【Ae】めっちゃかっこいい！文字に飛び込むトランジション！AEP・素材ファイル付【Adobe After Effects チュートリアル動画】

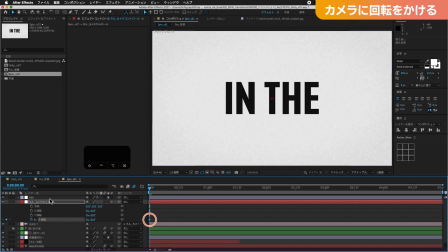(28:17)
まずこの状態でZ回転にキーフレーム1つ打っておきましょう。でですね、Uを押してみると、ここですね。
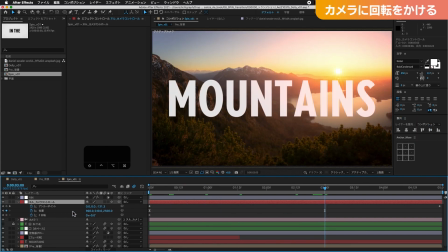(28:24)
3秒目でアニメーションしてたのが分かるので、ここで回転かけちゃいましょう。
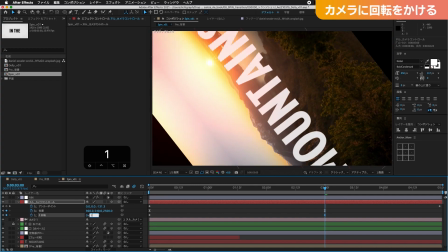(28:30)
180と。180。
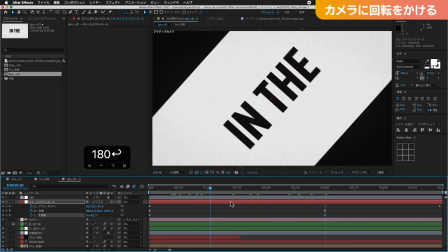(28:33)
180度回転した状態ですねぐるっと回ってこんな感じ
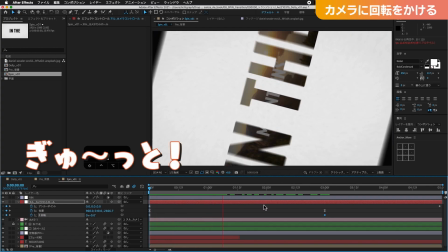(28:41)
スピンしてググググっとぎゅーっとはいこんな感じの動きです
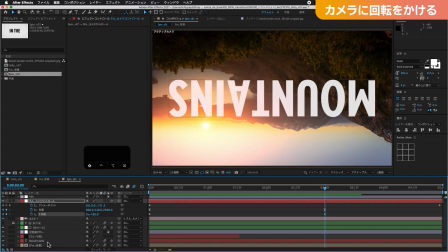(28:50)
で背景と文字が反転してしまってるのでこちらですね下の2つを選択して
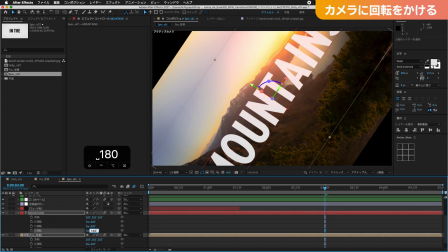(28:59)
Z軸180回転させておきましょう180回転させました
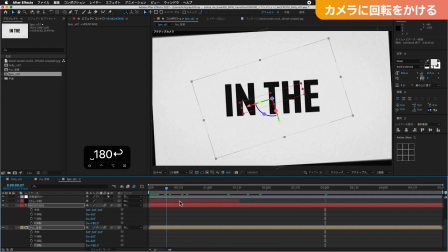(29:07)
こうするとインザでスピンして回転して通って
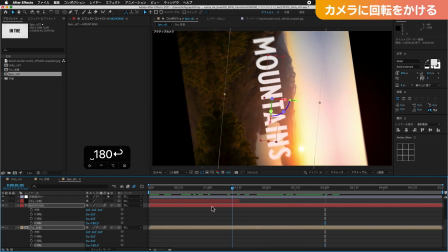(29:16)
また整体に戻るといった動きができましたちょっと2つ調整しなきゃいけない箇所があって
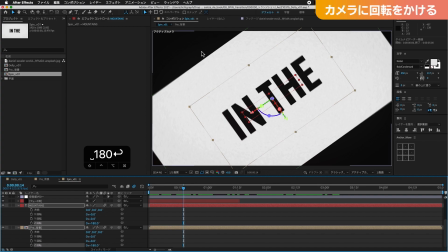(29:22)
まず画面のサイドが見切れている点ですね
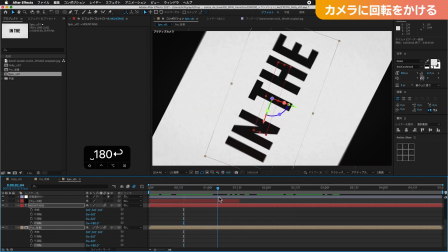(29:25)
画面のサイドが見切れている点とカメラの動きがマッチしていないという点です
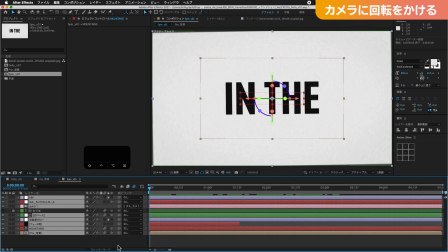(29:31)
ちょっとレンダリングが重くなってしまうのでモーションブラ1回解除しておきます
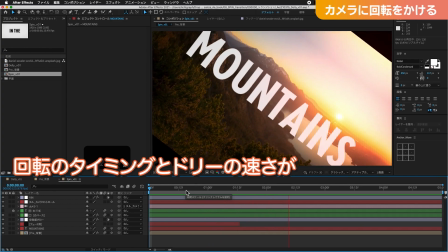(29:36)
再生します回転のタイミングとドリーの速さが噛み合ってないので
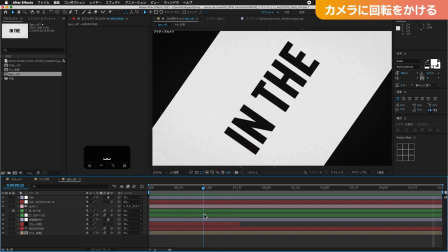(29:42)
なんか滑ってるようなぐーっと回転先にしすぎてて
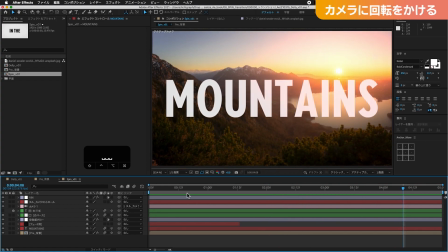(29:47)
滑ってまた到着してからまだ回転してみたいなカクンって動きになっちゃってここ調整していきますヌルのカメラコントロール選択して
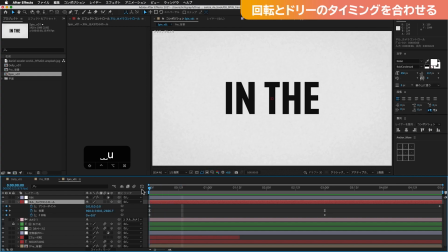(29:56)
Uですね先ほど付けたアニメーション調整していきましょうZ回転まずEasy図しっかりかけましょう
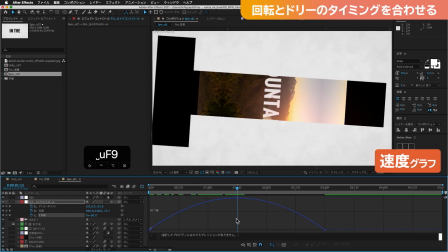(30:03)
速度グラフで作業してみましょう速度グラフはこういった2つの数値の速度感を合わせるのがすごく簡単にできます
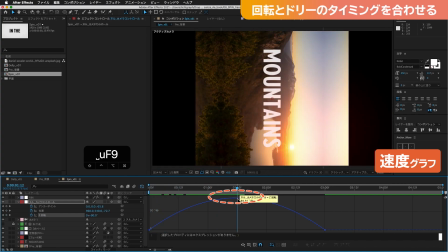(30:11)
この盛り上がっている部分が数値が速い状態なんですがちょっと見てみますねこの位置の部分クリックするとこういった山なりになっていますこれが今回作っているドリーの動きの速度になりますじんわりと加速して一気に速くなって抜けていくという動きなんですけど
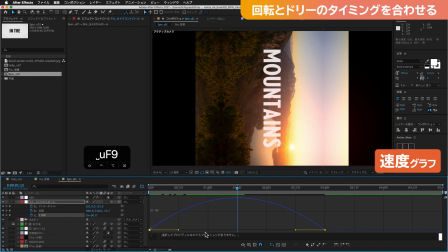(30:29)
このカーブがこのカーブとほとんど合ってないので違和感が出てるって状態ですね回転のカーブもハンドルを選択して
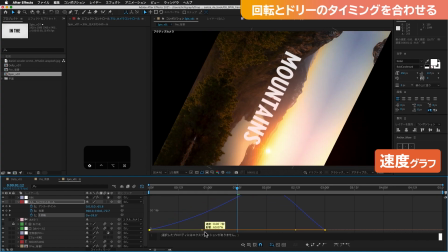(30:37)
同じような形にしていきます
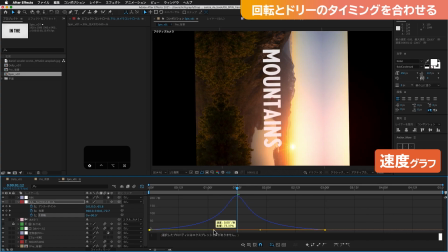(30:43)
よっと盛り上がってる場所を合わせた方が
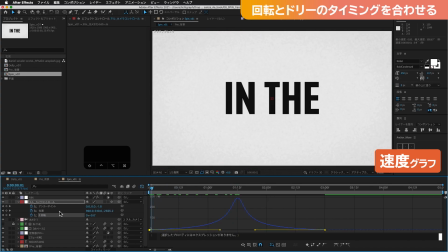(30:49)
マッチしていきますここのカーブの盛り上がり2つ選択してもいいんですけど数値が違うので大きい山と小さい山になっちゃうので一つずつ選択した方が分かりやすいと思いますこんな感じですね分かりやすいようにインジケーターを持っていってあげて
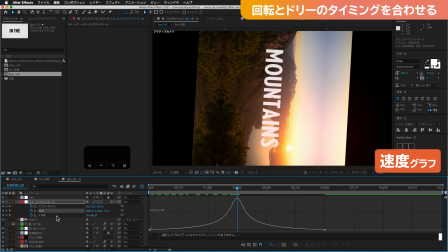(31:10)
この位置確認してあげるといいと思います逆に今分かりやすくわざと
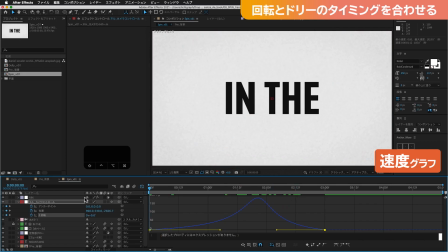(31:16)
ずらしてみると余計分かりやすいと思います回転のタイミングと回転の山と合ってないですよね
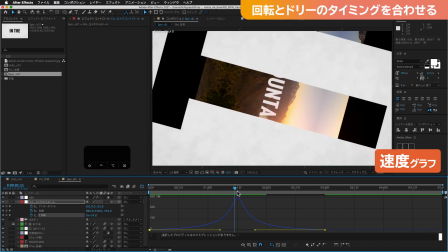(31:24)
今戻しますこの山の位置と形を合わせていくと
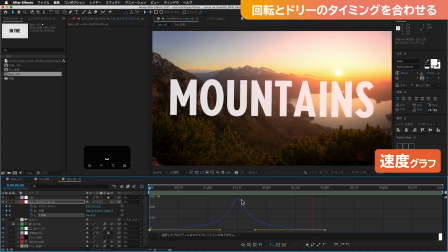(31:30)
位置のアニメーションと回転のアニメーションの動きがマッチしてきますなかなか感覚的な部分なので体得するのが少し難しいかもしれないんですが
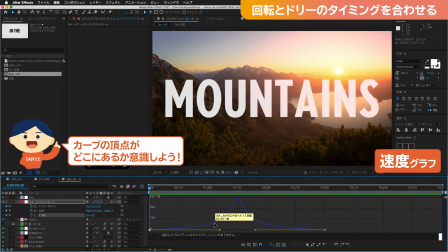(31:40)
山のスピードが上がっている部分の箇所と高さのこのカーブの感じを合わせるというのを意識すると
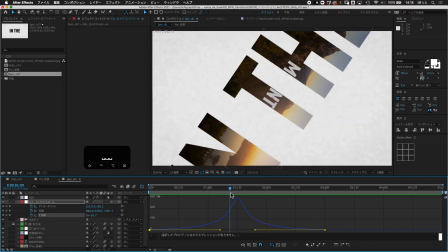(31:46)
少しずつ合ってくると思いますはいではアニメーションは解決できたので
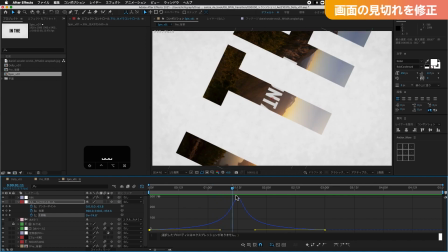(31:52)
この画面の見切れの部分調整していきたいと思いますまずこのマウンテンの奥の背景の方ですね
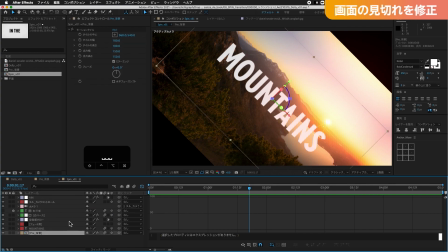(31:58)
背景の方簡単ですこちら出力幅伸ばしてしまいましょう
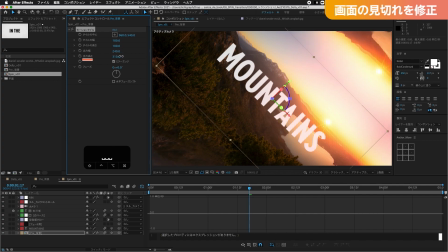(32:06)
モーションタイルでギュッと伸ばしちゃいましょう